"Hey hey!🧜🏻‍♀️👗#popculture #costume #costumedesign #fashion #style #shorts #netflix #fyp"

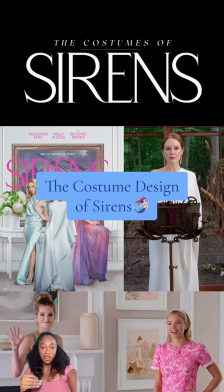I want to talk about the costume design for the show Sirens. I've already watched it twice and I loved it, both the show and the outfits.
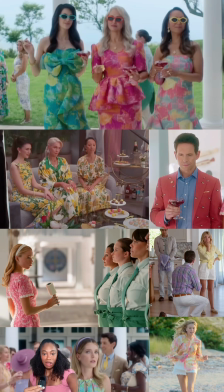The show centers around the wealthy in this beachy town that looks like Martha's Vineyard or Nantucket, and they really lean into a lot of these preppy pastels and florals almost to a cartoonish degree. The costume designer Caroline Duncan said that she wanted the world of the show to look dystopian in a Stepford Wives kind of way.
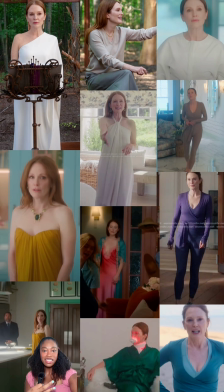We have three main leads, first starting with Michaela. Her style is very chic, minimal, with lots of flowy silhouettes. Not only do a lot of her dresses give this Grecian vibe to tie back to the mythology of sirens, but Caroline said that she wanted Michaela to look as if she was always floating so that the audience would continue to question the lore surrounding her.
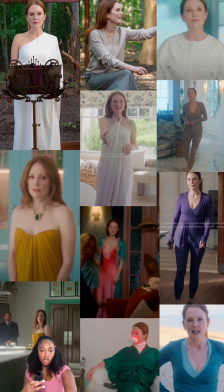Her color palette is a lot of neutrals with pops of jewel tones that look stunning on Julianne Moore's coloring.
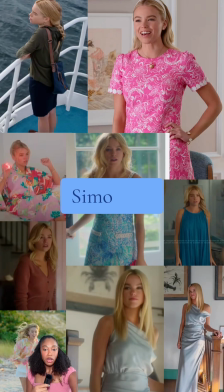Like, I swear, every time a redhead wears a jewel tone, an angel gets their wings. Next, we have Simone, who to me depicts the most obvious transformation with her style from beginning to end. When we first meet her, she is so stereotypical preppy Lily Pulitzer, and it kind of looks like she's a kid playing dress up in these brightly colored shift dresses.
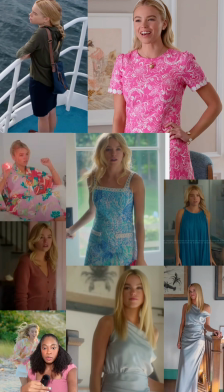Her color palette is mainly pink and warm tones, but then we see her start to incorporate more blue into her wardrobe,
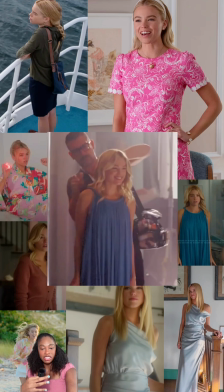and this dress specifically is such a turning point for her character style-wise and narratively because it is screaming Michaela. In terms of color and silhouette, it literally looks like she just took this dress from Michaela's closet, which is perfect foreshadowing for her character and her arc.
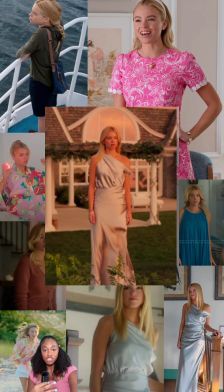In the end, we see her in this gorgeous silvery blue Grecian-inspired gown, showing that she has fully replaced Michaela as Queen Bee and the new Mrs. Kell. The glam here is also really helping to tell the story because throughout the show, Simone has her hair curled, but in the end, she straightens it for the first time, demonstrating her full transformation into Michaela.
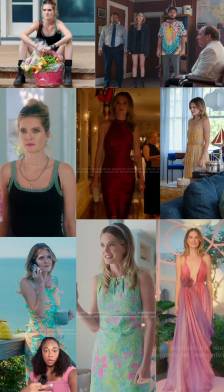And then lastly, we have Devin, who is the outsider. She visibly looks out of place when we first meet her against this pastel-colored environment, wearing dark colors and combat boots.
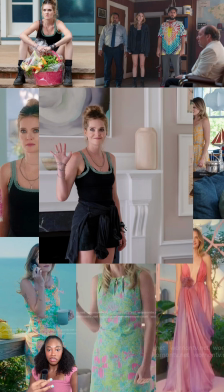In the black tank top that we first see her in, the costume designer added this minty green lace trim as a fun little detail to foreshadow her transformation that we later see.
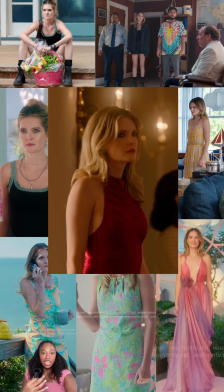One of my favorite looks from the show is this sexy red dress that Devin wears at the bar. Even though she's wearing a bold color, she still manages to stick out amongst the crowd like a sore thumb.
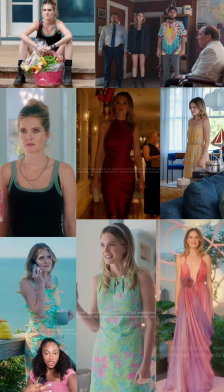As Devin goes undercover wearing the clothes that Michaela picked out for her, we see her in lighter, brighter, more pastel colors.
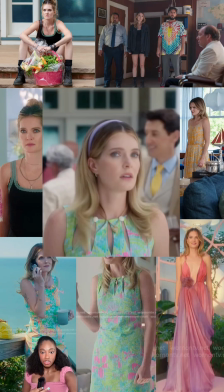Another great detail is what Caroline calls the cage dress that Devin wears because of the slits on the neckline, which is symbolizing Michaela metaphorically trying to put Devin inside of a cage, similar to the birds that she takes care of.
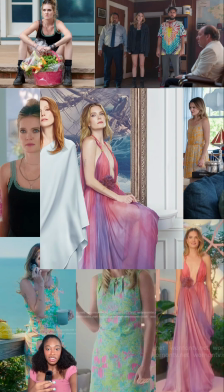And quickly, I just wanted to say that this ombre pink and purple dress that Devin had on is another one of my favorite looks from the show, and I'm so mad that it didn't get enough screen time.
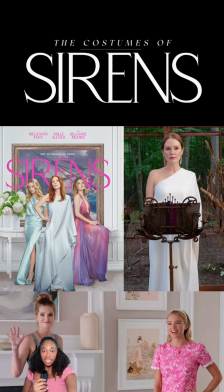But overall, I just really loved all the outfits on the show. You can tell there was a lot of thought put into what each woman wore to reflect their personalities and their character arcs, and I just love when there's so much attention to detail.